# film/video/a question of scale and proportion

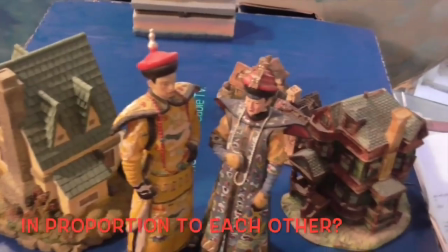(4:09)
A higher angle, you can see what our setup is.
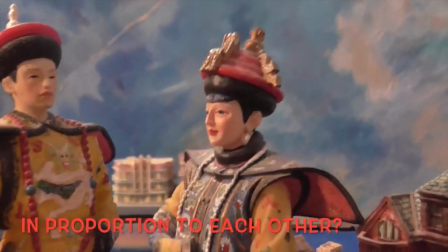(4:13)
Now, let's take them away from the foreground, and they're going to advance toward us,
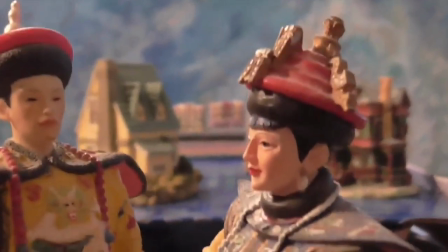(4:20)
and suddenly the homes in the background seem to be in proper proportion.
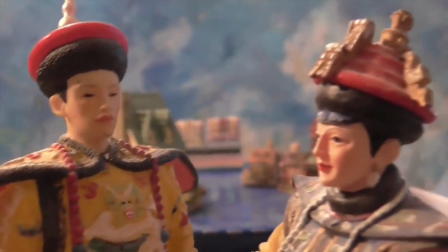(4:29)
They're away from them.
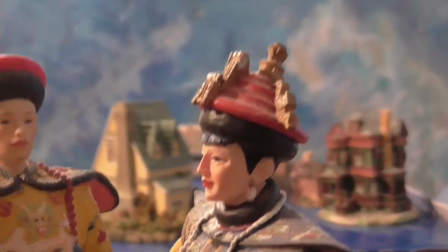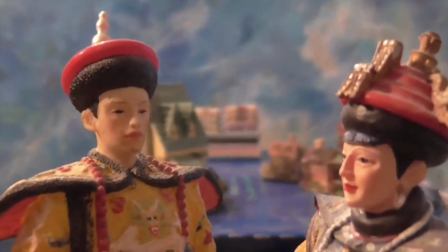(4:36)
It just looks correct. Our visual memories are working for us.
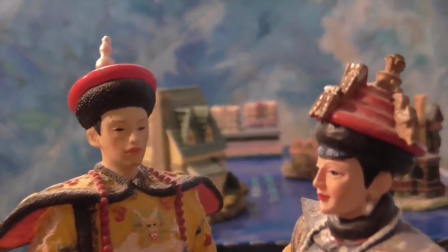(4:44)
It's an illusion of space. Foreground, middle ground, and background.
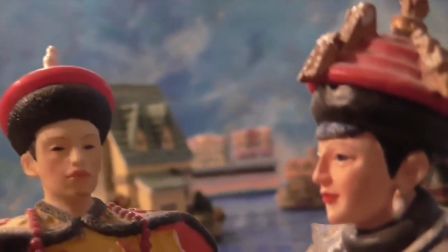(4:50)
Here, even better. Thanks a lot.
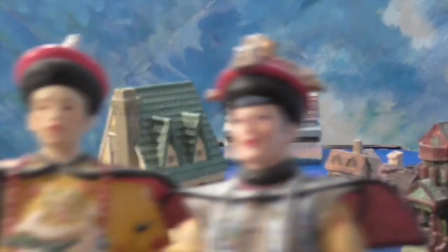(4:55)
Now this handsome Asian aristocratic
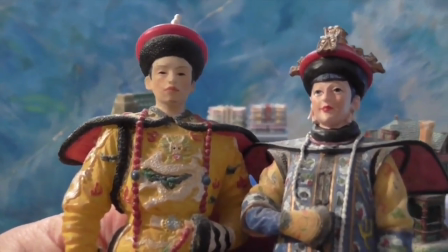(5:00)
Asian couple are thinking of moving into the neighborhood.
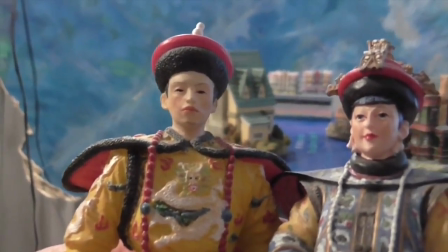(5:05)
They're walking away from it, actually. Now, in the background, you can see everything's in scale
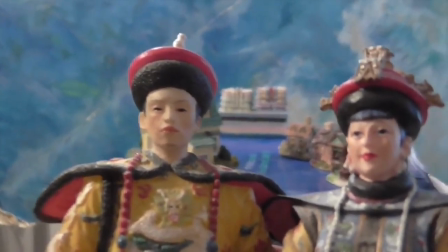(5:13)
with their large images in the foreground.
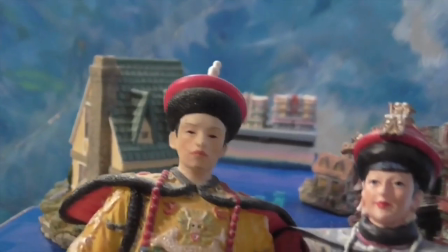(5:16)
Now, let's backtrack and put them closer to our foreground.
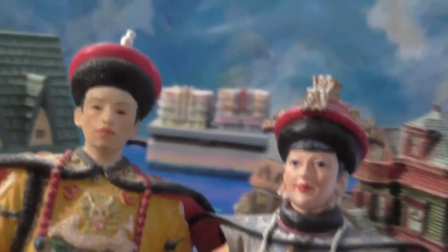(5:24)
Not so good. They're out of proportion to the homes in the foreground.
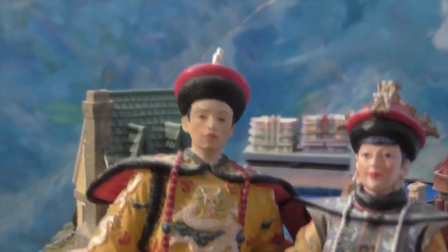(5:32)
The apartment building in the background kind of works for us. Now, let's place them even closer to the foreground.
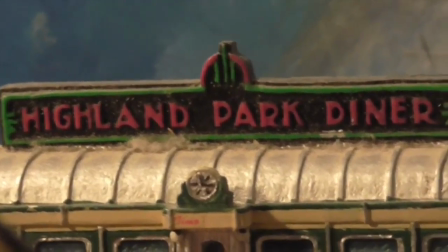(5:40)
We're starting with a close-up of the Highland Park Diner.
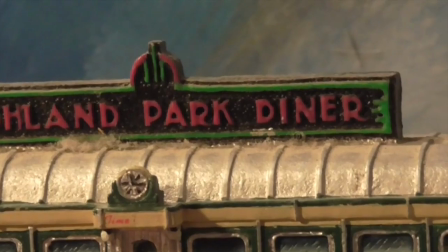(5:45)
And we're going to zoom back, pull back.
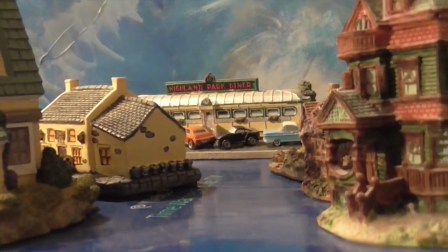(5:51)
We're going to go in, we're going to pull back. My goodness. Now, again,
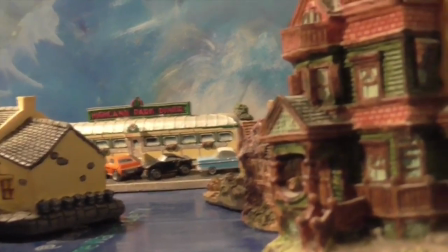(6:02)
these buildings in the foreground and the smaller buildings receding in the plains in the background.
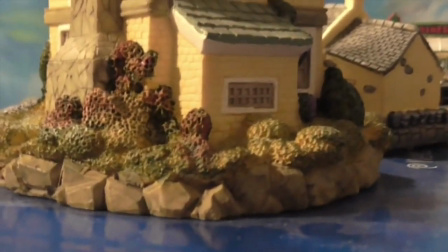(6:10)
I'll correct that. Now, if I'm going to walk out of this building and go down to have a snack at the diner,
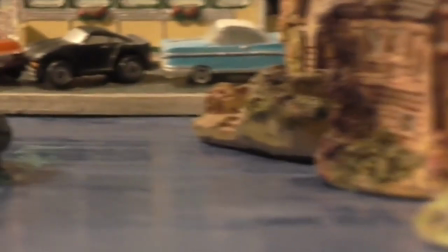(6:18)
I'll go back by these other buildings, see, and I can even park my car in the front there.
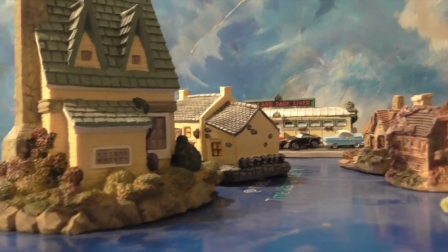(6:28)
Everything seems to be in correct scale here.
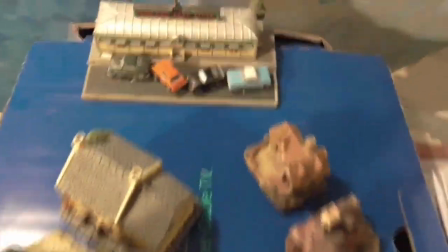(6:34)
Let's see what our setup is. You see, that actually is smaller.
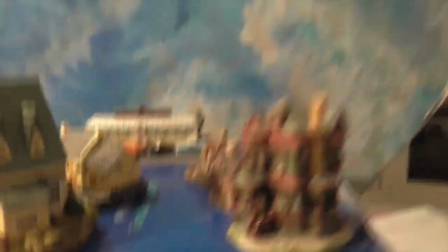(6:41)
I guess I know we could call that forced perspective.
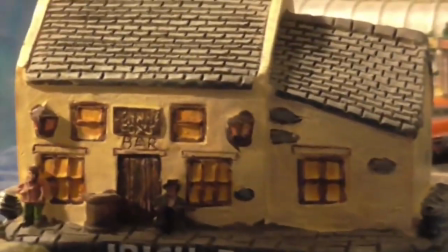(6:49)
The middle ground and the diner in the background.
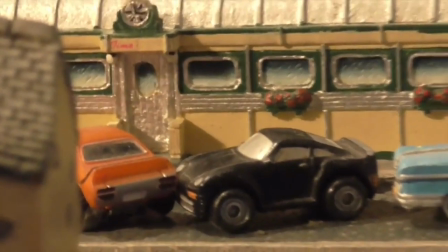(6:57)
Notice the size of the cars. We're going to pull back, background, middle ground, foreground.
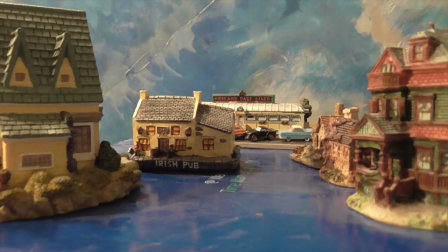(7:04)
Objects get smaller as they recede in perspective.
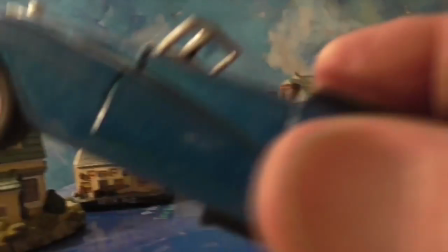(7:13)
Now, excuse me, we'll put our car in here. We know this car in the foreground.
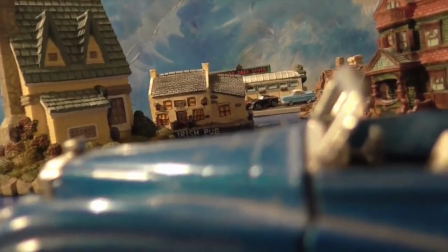(7:24)
We know the cars in the background are the same size as this car in the foreground.
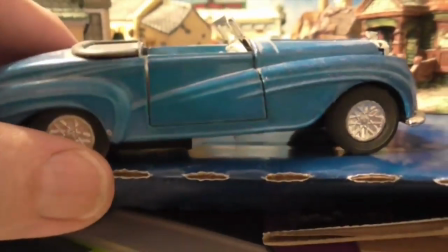(7:30)
Our visual memory. Now, if we take our car, it's not a new one, I know, but for illustrate.
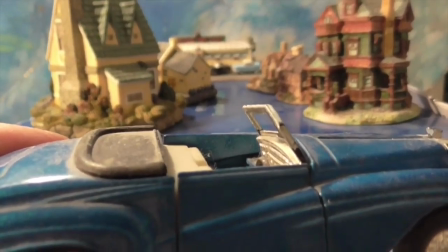(7:37)
Now, I put it here in the foreground. It seems to make sense.
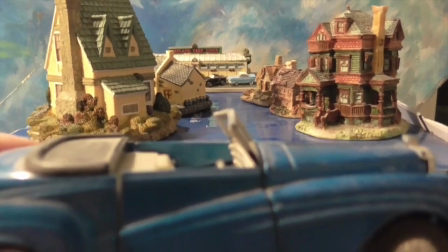(7:41)
It's in proportion to the buildings in the background.
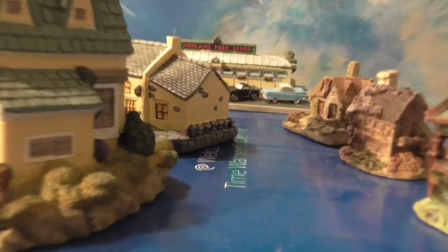(7:47)
I'm going to go back there. You see that diner way back there?
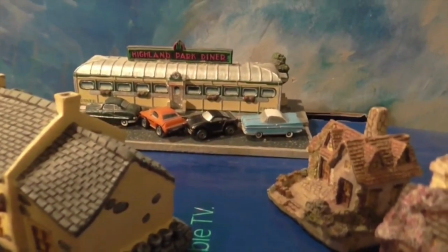(7:52)
Now, those cars are the same size as the ones in the foreground.
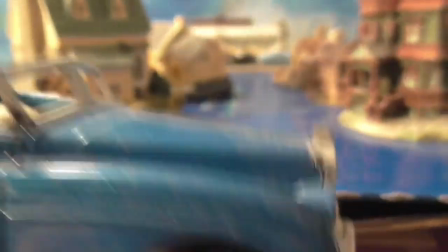(7:57)
We know that. This car in the foreground, we know that.
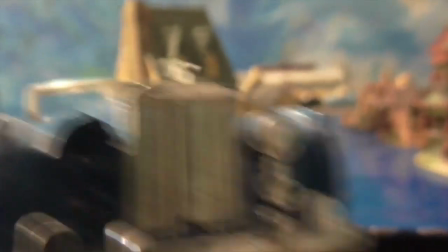(8:03)
Ooh, it's like a Bentley. We know that from visual experience.
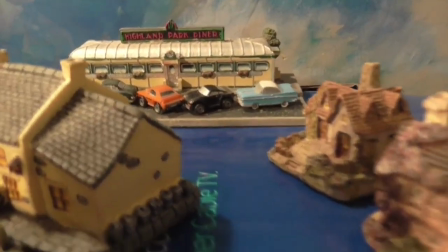(8:10)
If we walk to that diner, that we know those cars are the same size as this car in the foreground.